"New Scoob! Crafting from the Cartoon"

Thank you for joining me here on the Animosaurus YouTube channel. With Warner Brothers releasing Scoob directly to video on demand, it makes it a lot easier for us to be able to actually break it down and start looking at it. Now, there are plenty of reviews already out on YouTube for this movie, so I'm not doing a review of the movie.
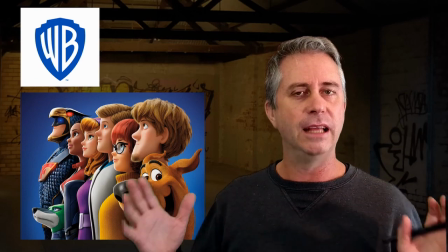(0:18)
I'm just going to be breaking down some of the framing and some of the storytelling techniques they've used within this movie.
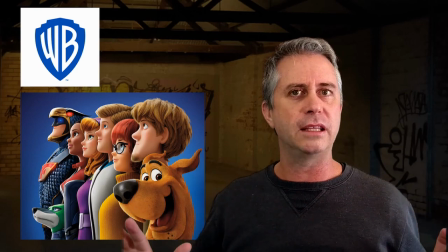(0:24)
So stick around for that. If you want a quick breakdown of what I thought was good and bad, I'll do that at the end,
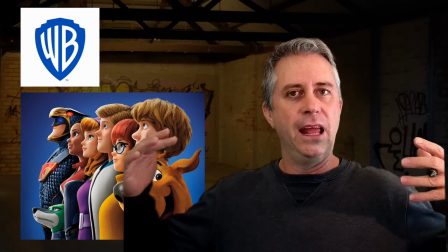(0:30)
but I'm going to be breaking down a couple of the sequences and a couple of the techniques they've used to help tell the story of Scoob.
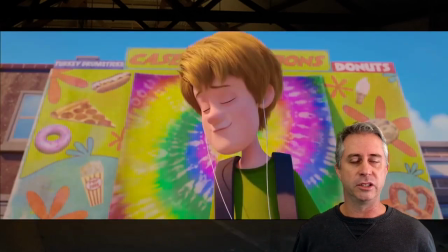(0:37)
So Scoob is a reinvention of really old IP, so they've got a backlog of history of stuff they can dig on and dig out of. The first thing, I guess, which we've never really touched on, or I've never seen really touched on before, is Shaggy meeting Scooby.
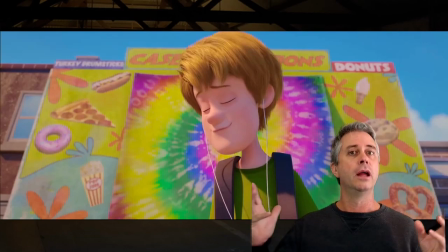(0:51)
They've really brought this in at the start of the movie to go, where did these awesome two, join up with each other? So they've introduced us to Shaggy. Now, Shaggy, we learn about being an isolated little kid.
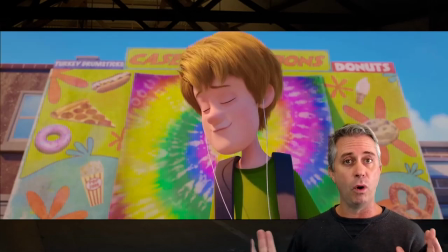(1:04)
And the first sequence is all about them. So I really love what they've done with the story techniques within this first sequence. One of the things they've done as we get introduced to Shaggy, beyond the bright colors and the bright sunshine,
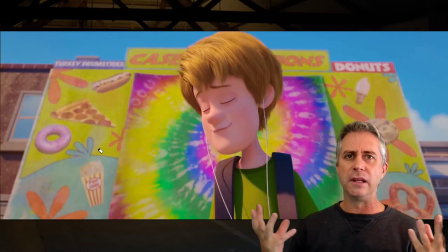(1:21)
the first thing I really noticed was he was in a crowd. Now there's a lot of crowd of people around him, yet as we get introduced to him, like especially this shot on the background, which is really bright,
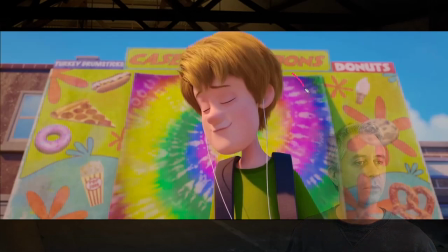(1:33)
it is also full of one of my favorite shapes to help draw attention to anyone is circles. And we've set up Shaggy directly within a circle.
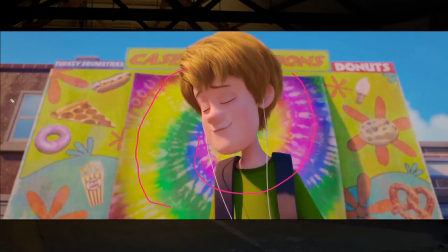(1:46)
We've also put his eye line very high within the shot, even though he's the only one in here. We do get a few background characters kind of pass underneath this bottom third,
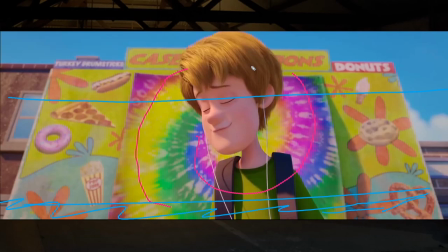(2:00)
but Shaggy himself is very high in the shot, and the camera is very low, looking up at him. The other thing which is really cool, really interesting, is they've used a very wide lens, because if you look at the straight edges,
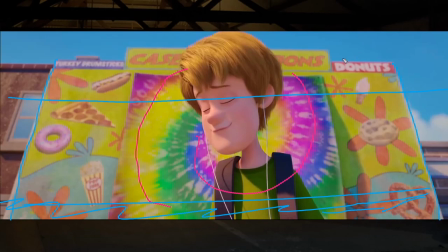(2:14)
like the straight edges down on the board, they've actually got a bow in all of these straight edges. So they're even helping tell that Shaggy is a loner within the lens choice that they've chosen to make those edges all seem very rounded.
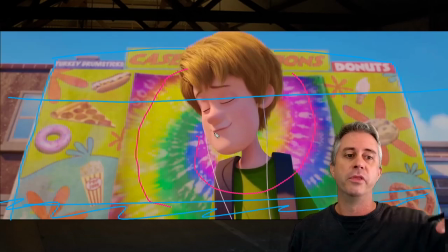(2:32)
They've used the camera position by putting it down low, looking up at him, to get rid of even the background characters that do shadow through during the shot. And of course,
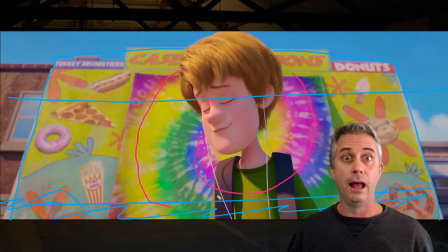(2:45)
the music and audio they use in here as well really helps to tell the story that Shaggy is lonely.
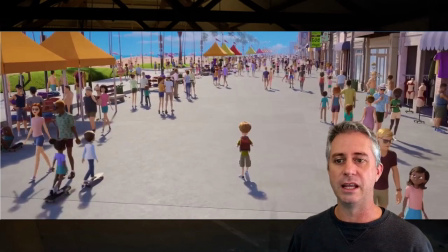(2:54)
And as we cut through the sequence, we continue this theme going. I love this shot. I thought this worked really, really well. What they've done from the other shot is they've kept their horizon line really high in this shot.
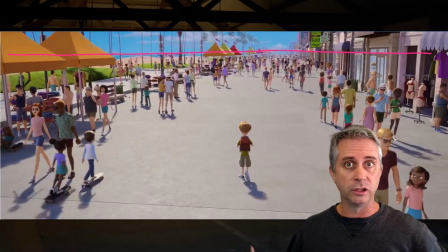(3:10)
So we've gone from a really low horizon line to a really high horizon line. We've kept Shaggy center within the shot, but if we look at this crowd, it's all about negative space, this shot.
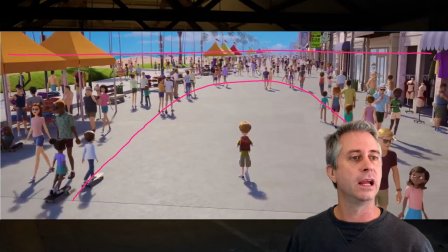(3:25)
Because poor Shaggy, even though when we look around the outside here, there is crowds everywhere around him. There's wall on this side. If we look at the leading lines of the buildings, they all come back this way.
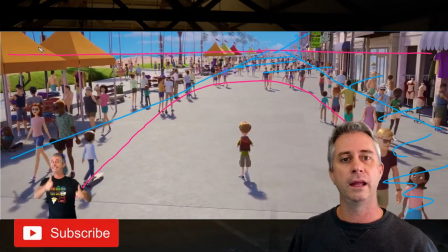(3:40)
The leading lines of the walkway all lead us back to a point back here, which Shaggy himself is not actually walking towards. But we've got all this negative isolation space around him.